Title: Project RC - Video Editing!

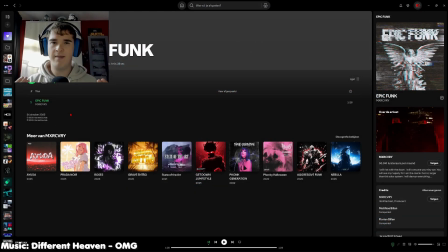Well, let's take a look why I placed it there.
Also, maybe that's just a behind the scenes thing, so if you want to skip it, we'll go to this timestamp. But I have to still figure out how.
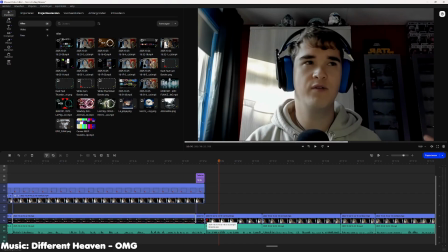Here you see me clearly saying that if people don't want to see this section where I'm taking up the full screen,
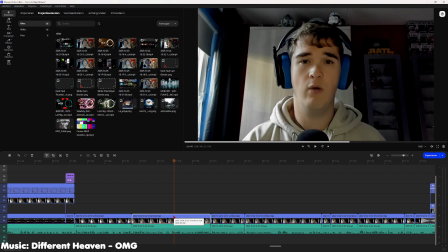again a sort of behind the scenes section,
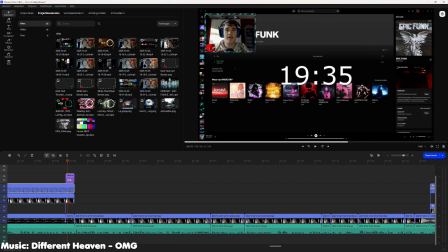I place here a timestamp so people know where to come back to if they want to skip this behind the scenes section.
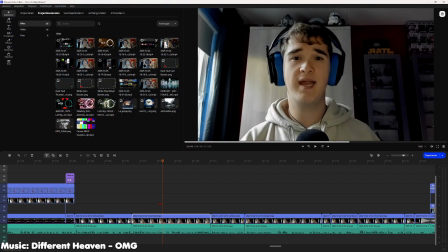So I am not only taking advantage to people that want to watch everything, also people that are just here for the reviews and not for the rambling.
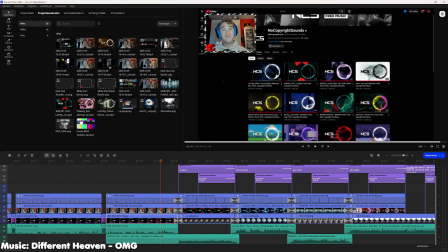And now the end of the video. Well, let's take a look what I do there.
Bye-bye!
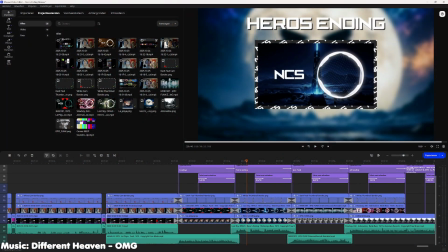we see the ratings of the song I reviewed that video.
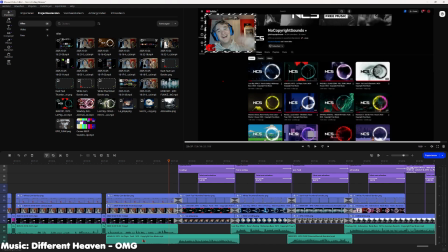We see a clear transition in the beginning, with the music already playing in the background, so you know something is coming up. My viewers know when they hear a song in the background, roughly at the end of the video, the outro is coming up.
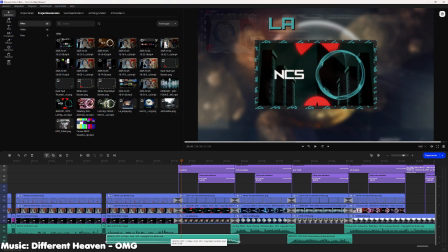So you hear that and then the transition, and it's timed with, of course, the chorus or the drop with the song.
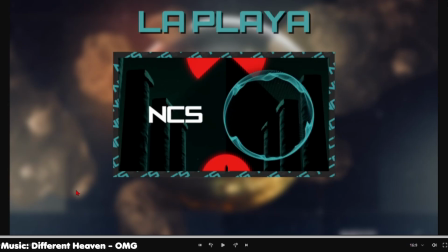We have a background image, that's the cover art of the song, with the song itself playing in the middle. It's a little bit smaller as I want room for the text, for the song itself, the name and the rating down below.
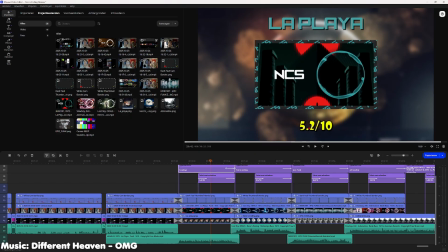The rating down below is yellow because I use a system for that, but that's not really necessary for this video. As you see, there is a clear color theme happening right here. There is a circle color with the same color used for the video border and the title of the song.
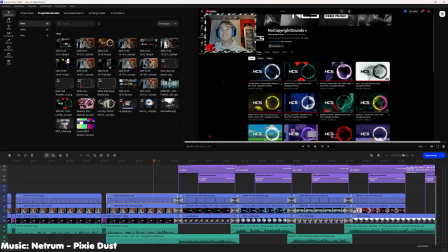And you can see this cam border thing has the same style as this video border.
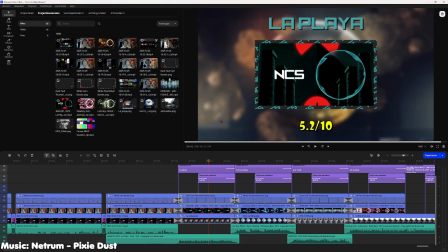And I use this in every video, making my brand and my identity going through all the videos. And the song also just fades out here at the end when the next song is coming up.
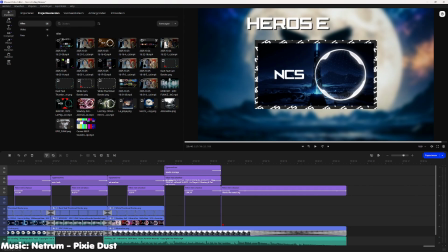And of course the text also is fading out. And at the end of the video, well, I place down the week's average.
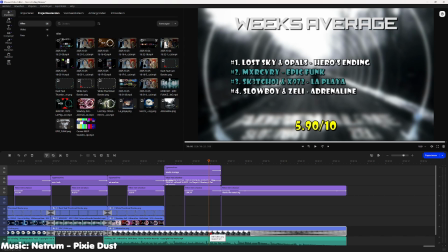That's not really necessary for this video, but I place down this section.
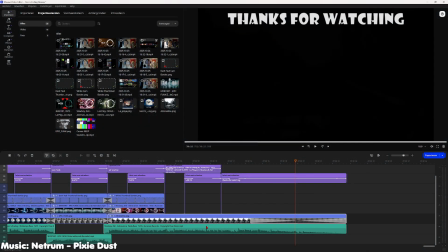And that section is purely based for on YouTube. So if we are here on YouTube, I click on play.
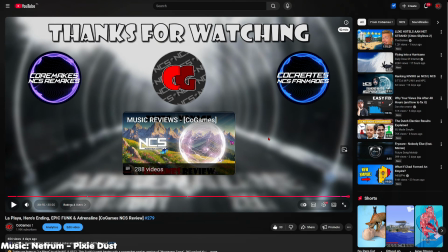You see I time that with YouTube elements.
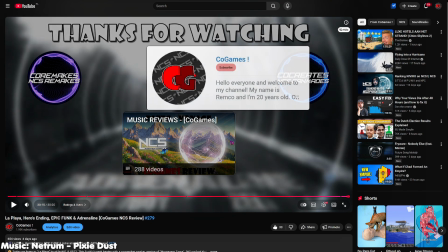I can click here on my YouTube channel to subscribe, for other people of course, and my other 2 channels, and the playlist of this series.
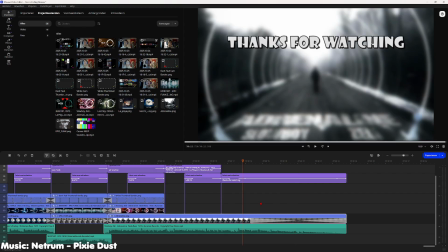So in the editing software, I time that so that's every time the same, in every video, at the exact frame.
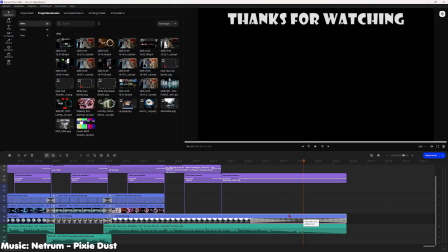And without it, the song is slowly fading out as well as the screen, and there is room here for the end screen on YouTube.
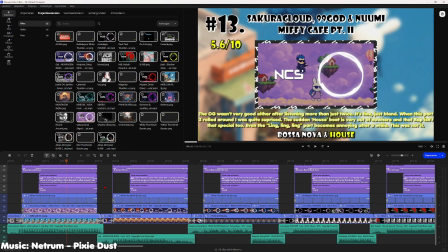And the last thing I want to take a look at is a ranking video. I won't go through the full video, but a few things I still want to mention.
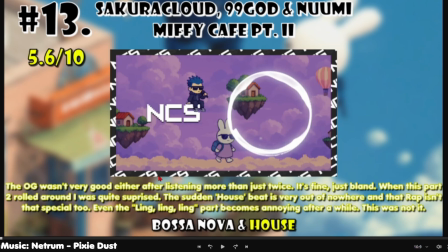And you can clearly see again that I use the same video border with the same concept.
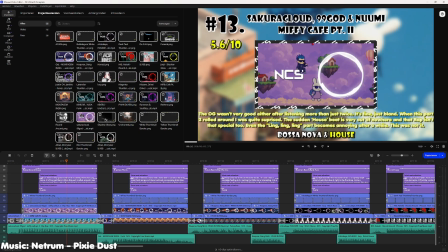If the circle is white, the border is white and my text is white. Down below is the genre and the text has the same color as what circle ANSI has used for that particular genre. Not really necessary for this video of course, but we have things that stick out as well. The rating is yellow again, and so is my reasoning down below.
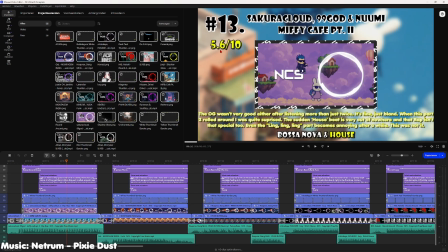As this is opinion based, the reasoning and my rating, I use the same color for that.
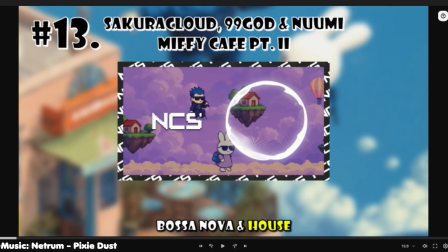So if I remove that, then you have left this section. And if they are back, and I remove the rest, then we have that section.
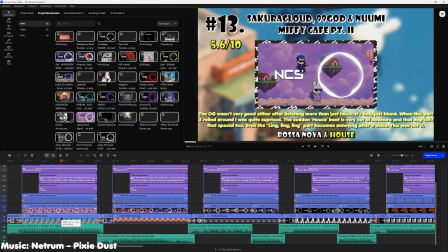And with that, I have this certain layout, almost like it's a puzzle piece.
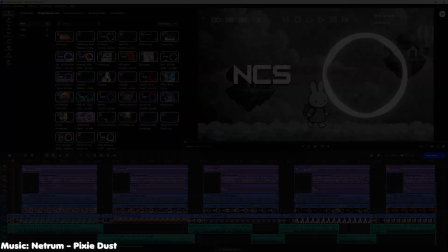And I put it together. We of course have a fade in at the beginning. And if the song plays the drop, we have
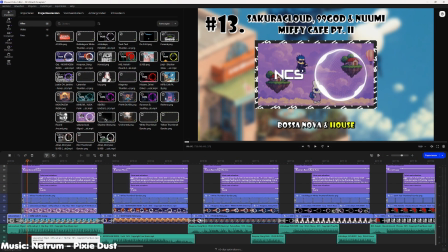also a transition. But here at the beginning you see the genre, it's in the middle. It is taking all attention there. If you want to know the genre, there it is.